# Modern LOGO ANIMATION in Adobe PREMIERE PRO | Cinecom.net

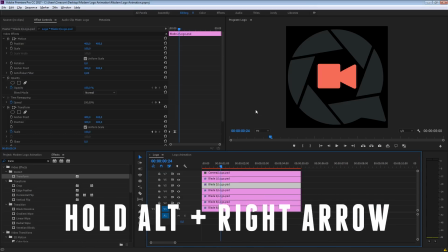497s
Select that one, hold down your Alt key, and press the right arrow key on your keyboard.
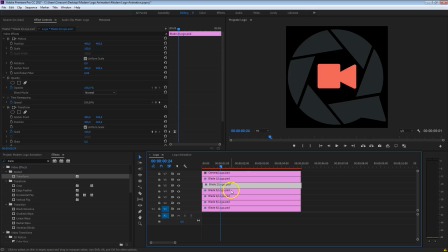501s
That will nudge it one frame to the right. Then select blade number three, and nudge that two frames to the right side, then blade number four, nudge that one three frames to the right side, and so on. And if I'm going to play this back right now, you'll see that it looks a bit more dynamic.
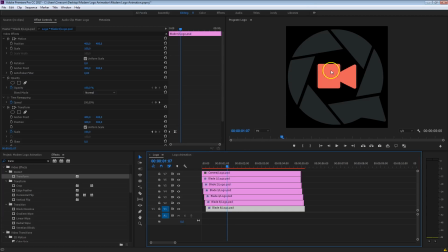521s
And then finally, the logo itself. I'm going to make sure that it kind of comes in from the left side here behind these blades. So what I want to do is actually move this clip here to channel number one.
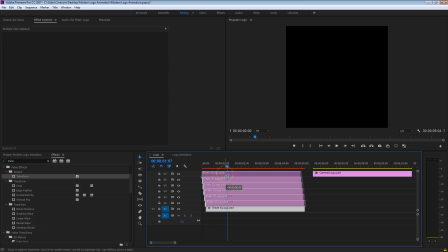531s
So I'm going to make room for all the other layers here, move that one frame higher, and put that camera logo here on the bottom.
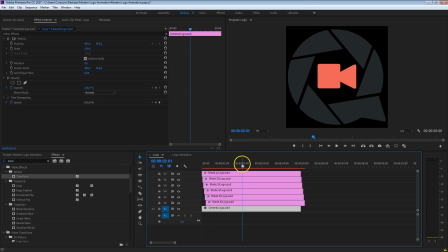539s
Then look for a position where the camera has to come in, so somewhere right here, I'd say. And we want to animate the position, but again, we're going to drag that transform effect to that camera icon as well, so that we have that motion blur. Create a keyframe for the position, go a little bit back in time, somewhere right here, and move that out the frame somewhere right here.
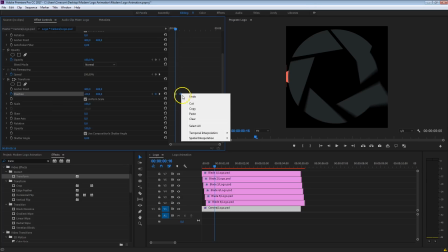559s
Again, right-click on that last keyframe and say ease in, so that it looks kind of like this.
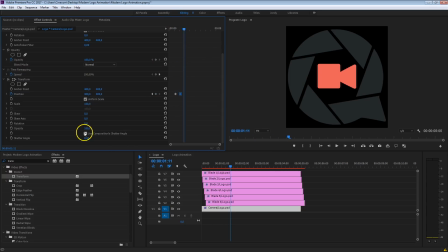567s
And I'm going to set the shutter here as well to 180 degrees. Now, in the beginning of this animation, you can see the logo standing there waiting for it to enter, so that's not really what should happen. So I'm going to go to my effects again here and search for the crop effect. Drag that onto that camera icon,
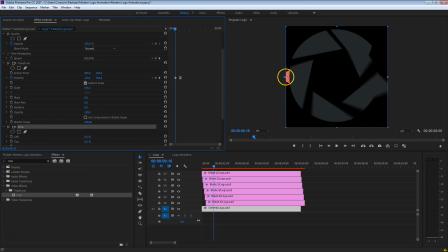587s
select the crop effect, and that will allow you to visually change the left parameter here by moving it behind that first blade. You can also change here just the left option from here as well. Now you also want to make sure to cut that layer as well from the beginning of that first keyframe.
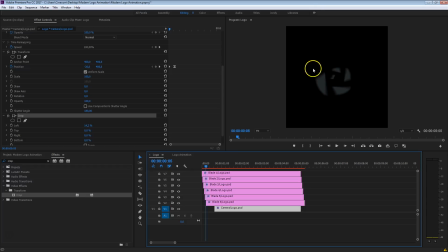603s
So I'm just going to drag that a bit smaller, else you would have seen a piece of that camera still waiting there before that the animation has been completed from those blades. So that's it for the logo animation. Let's go back to the main sequence and have a look.
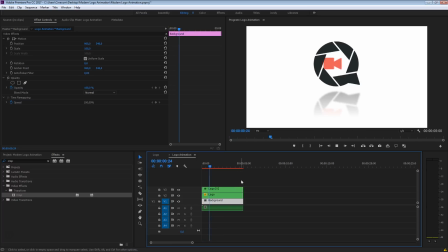617s
Now isn't that looking pretty awesome? And as I've told you before, the reflection here goes with the original logo animation as well, as you've done a copy of that sequence. Let's do one final thing, and that is to add a vignetting to it. Now, those who work in the latest Creative Cloud version know that we can add a vignette from the Color tab.
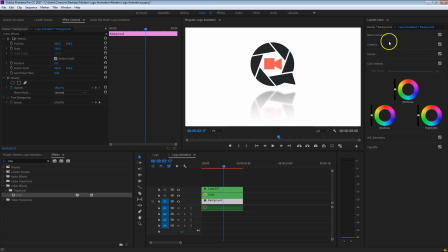635s
Let me just click on that very quickly here. This right here is the Lumetri Color Tools, and down below here, we can find a vignette.
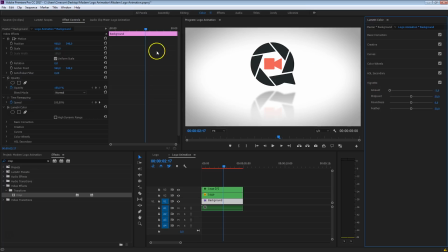642s
Just decrease that to add this little vignette to it.
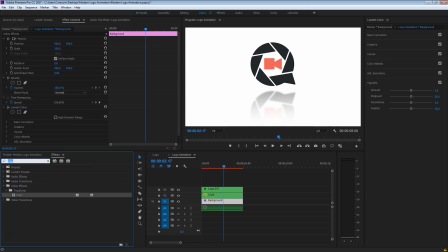644s
But if you are working in an older version like CS6, then you can also here in the Effects Controls search for Circle and drag that effect to the background.
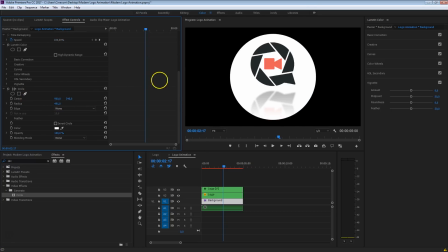653s
And let me just scroll down here. Increase that radius, like a lot, and of course increase the feather too, right here.
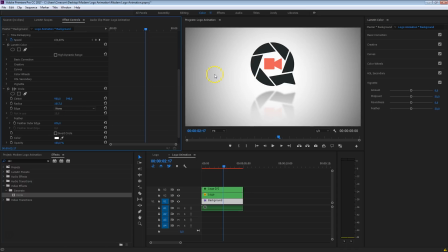661s
And that will create that vignette effect as well. And this kind of draws more attention to the middle, making that logo really pop out. So that's it folks on how to make this awesome modern logo animation inside Premiere Pro.
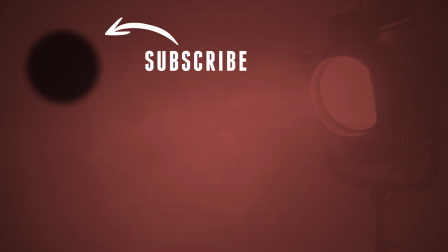676s
Now your logo probably looks different as mine, but you can use the same techniques to create something similar like this modern animation right here.
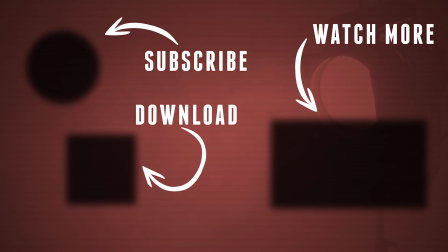683s
Or if you like, you can also download the project file for free and practice on our logo to recreate this thing. Thank you so much for watching, and as always, stay creative.